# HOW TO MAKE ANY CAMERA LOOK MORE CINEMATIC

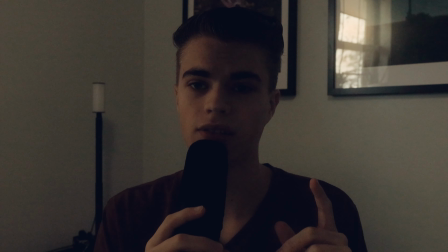[0:00]
Here's how you can make your videos go from looking like this to this.
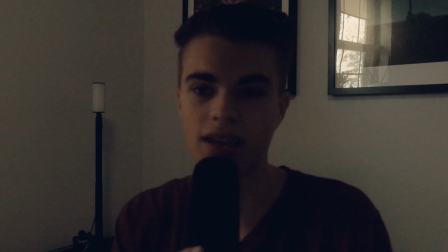[0:04]
The first thing we're going to want to change is turning the room lights off. That way we have a more controlled environment and we can kind of place our lights where we want them.
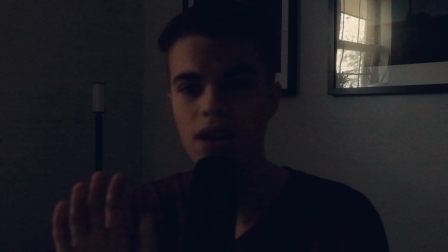[0:14]
So I'm going to do that first. The next thing we're going to want to look at is my camera settings. And I have my shutter speed currently at 1/125, aperture at 5.6, and I've got my ISO at 12,800.
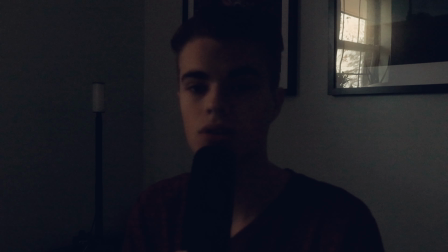[0:30]
Now, depending on what frame rate you're shooting in, you're going to want your shutter speed to be double whatever that is.
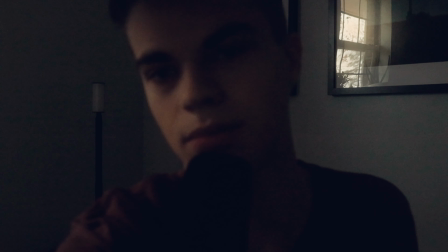[0:36]
So I'm going to change mine to 1/150 because I'm currently shooting in 24 frames per second.
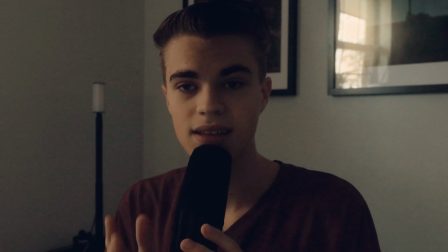[0:44]
So you'll notice that brightens up the image a little bit more. The next thing that I'm going to want to do is change my depth of field and background blur.
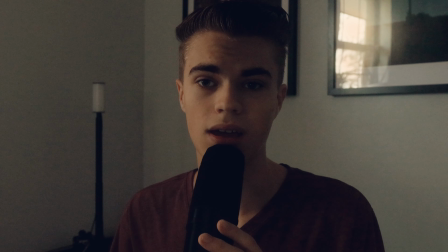[0:53]
And since my lens can do f1.8, I'm going to open it up all the way.
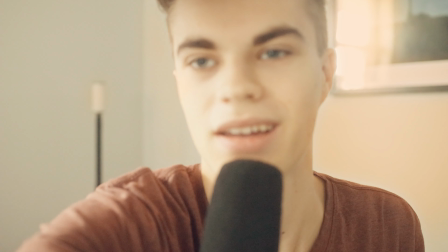[0:58]
So it's going to start to get really bright, but that's okay because we're going to actually drop the ISO significantly.
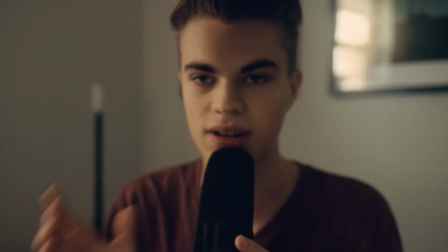[1:06]
Now we usually want to keep the ISO in its native region wherever it's supposed to be.
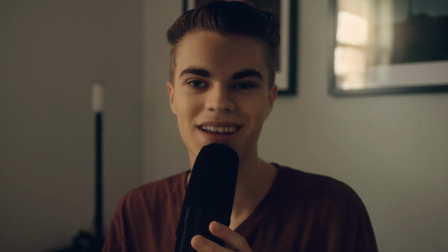[1:13]
And you'll notice that this is starting to look a lot better. Now, what I want to start doing is introduce lights.
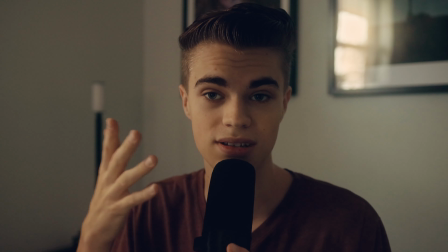[1:21]
So, the first one that we're going to want to introduce is our key light. So I'm going to turn my key light on right here.
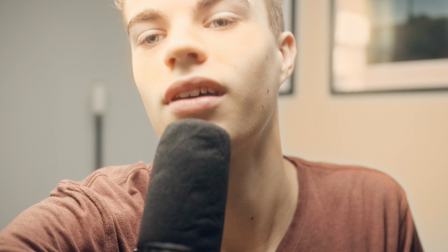[1:28]
And you'll notice that everything starts to get a lot brighter. So I'm going to turn the ISO down even further because I want to balance that out.
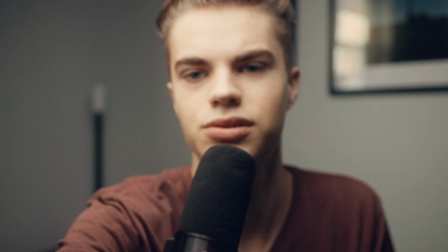[1:38]
And I have my ISO at about 1/500. It's a little bit much, so I'm going to go down a few more.
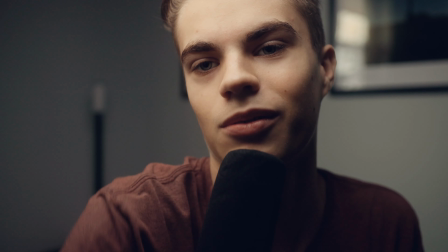[1:45]
About 320 looks good to me, so there we go. So everything's starting to shape up a lot more.
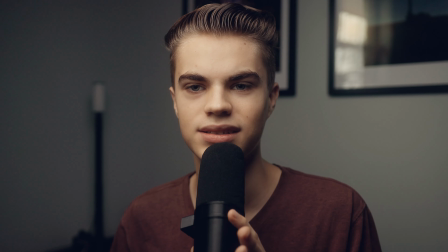[1:53]
Now the next thing I want to do is turn on a couple more lights, because you'll notice behind me it's a little bit dark, and I want to brighten that up a little bit.
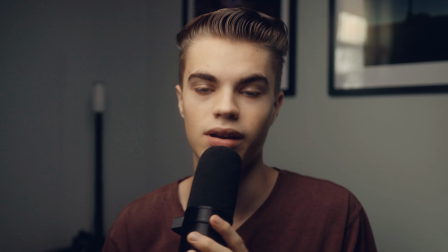[2:00]
So I'm going to turn on this little light back here, over here on my left, and that kind of adds a little bit to it as well.
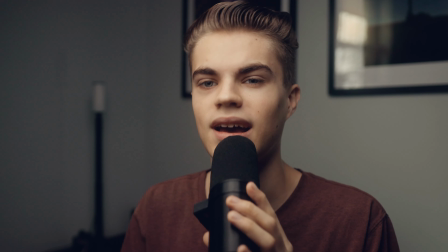[2:08]
Now the last thing that I want to do is add a hair light in the back.
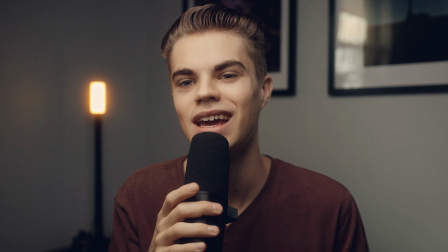[2:13]
So after we add that hair light, everything really starts to tie together, and you have a nice little talking head set up.
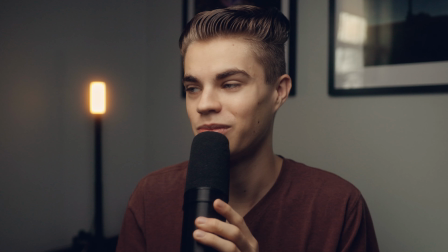[2:20]
So I hope this helped, and I hope that you guys were able to benefit from this.
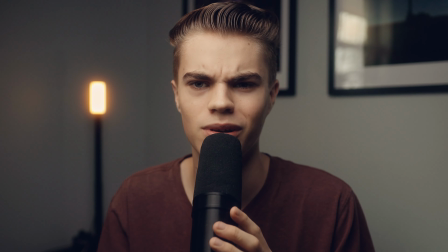[2:26]
Don't forget to like, subscribe, share, drop a comment, let me know what you thought, follow me on social media, and I'll see you guys next time.